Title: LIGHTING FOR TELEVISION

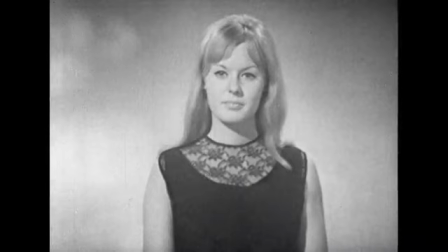And if we now want to see the detail in the dress and open up to do so, her face is overexposed and burnt out. So the color of the clothing must be related to the skin tone, because it's the skin tone which will determine the exposure if we're to see faces clearly, as we must. Let's take another look at Ken.
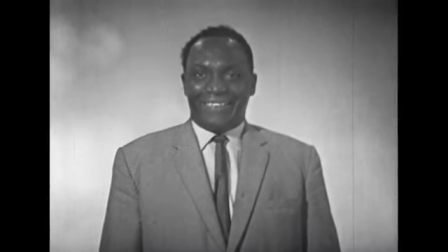Now he's wearing a mid-tone suit which contrasts well with his shirt and tie that he's chosen,
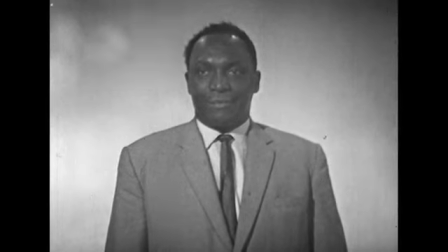though these aren't too light either. And though the effect is still fairly light, we've resolved all the tones in the picture. That is, we can see all the details clearly in both the darker and lighter areas. We're working within an acceptable contrast range. Gillian's changed her dress too, and this time it's emerald green, which registers as a fairly dark mid-tone.
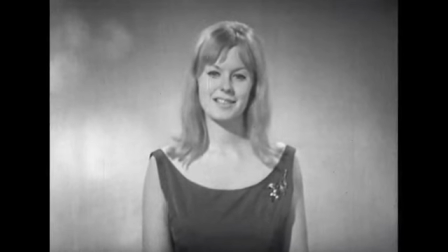Once again, we've an interesting picture with plenty of contrast, and we've resolved all the tones in the picture. Everything I've said about balancing the grayscale in relation to skin tones and clothing applies equally to sets and props. And here again, it's up to the producer to inform the designer exactly what he wants to show on the screen and the atmosphere he'd like to create. And then the designer, too, can play his part in ensuring a well-lit show. If you're in any doubt about the balance of skin tones with the color of clothes or setting, it's a good idea to try and have a look at them in front of cameras in advance, so that any adjustments can be made and you won't lose precious time during your all-too-short camera rehearsal. So far in this program, we've talked in some detail about how to light a close-up for television, and we've mentioned some of the ways in which a producer can help his lighting director. You'll have realized that there's an enormous amount we haven't talked about. Lighting for television is a very, very complex craft, and it would be impossible to try and break down the exact techniques involved in lighting every possible situation. As we said earlier, producers are directly concerned only with the basic principles and the practical applications that affect them. But they should also be aware of exactly how much lighting can do to establish mood and atmosphere in their programs. So sit back and watch while we transfer you to a Spanish courtyard setting.
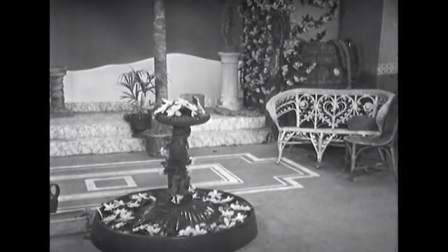Well, it's a Spanish courtyard, all right, but it looks pretty dull, doesn't it? Television pictures are two-dimensional, so even though the set has been built in 3 dimensions,
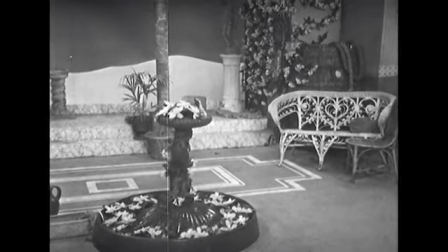it needs lighting to produce an illusion of the 3rd dimension, to give the set depth.
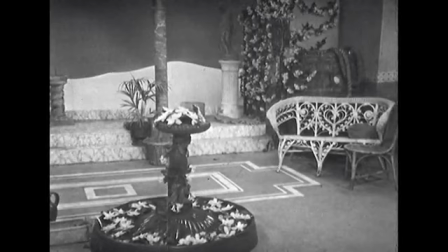This illusion is given by casting shadows.
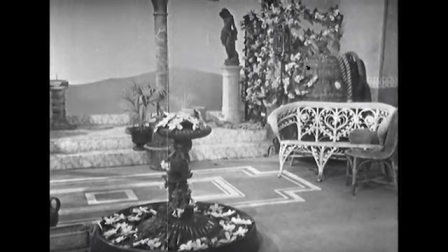And so, paradoxically, it may be said that the art of lighting is the art of casting shadows.
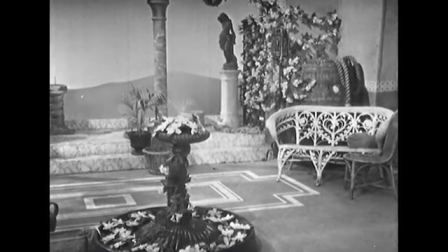The area and density of these shadows is all important. Here, they're of minimum area and density. We have established what is known as a high-key scene.
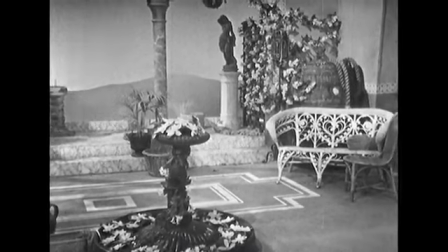Not only does lighting give a scene depth, it also establishes the time of day, mood, and atmosphere.
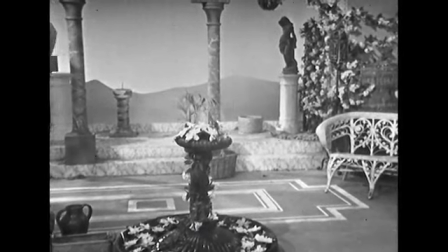At the flick of a switch, we know that it's a brilliant summer's day.
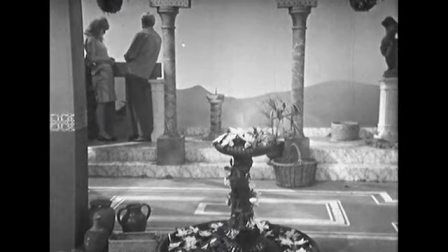We have an illusion of hot sun, with shadows lurking in the archways.
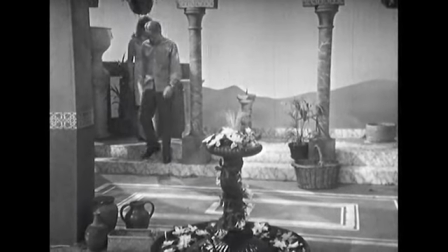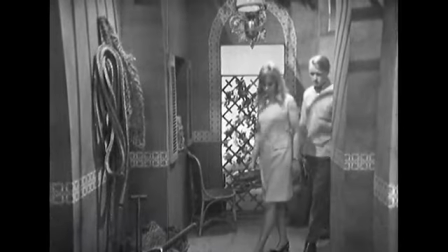Tranquility and a sense of timelessness.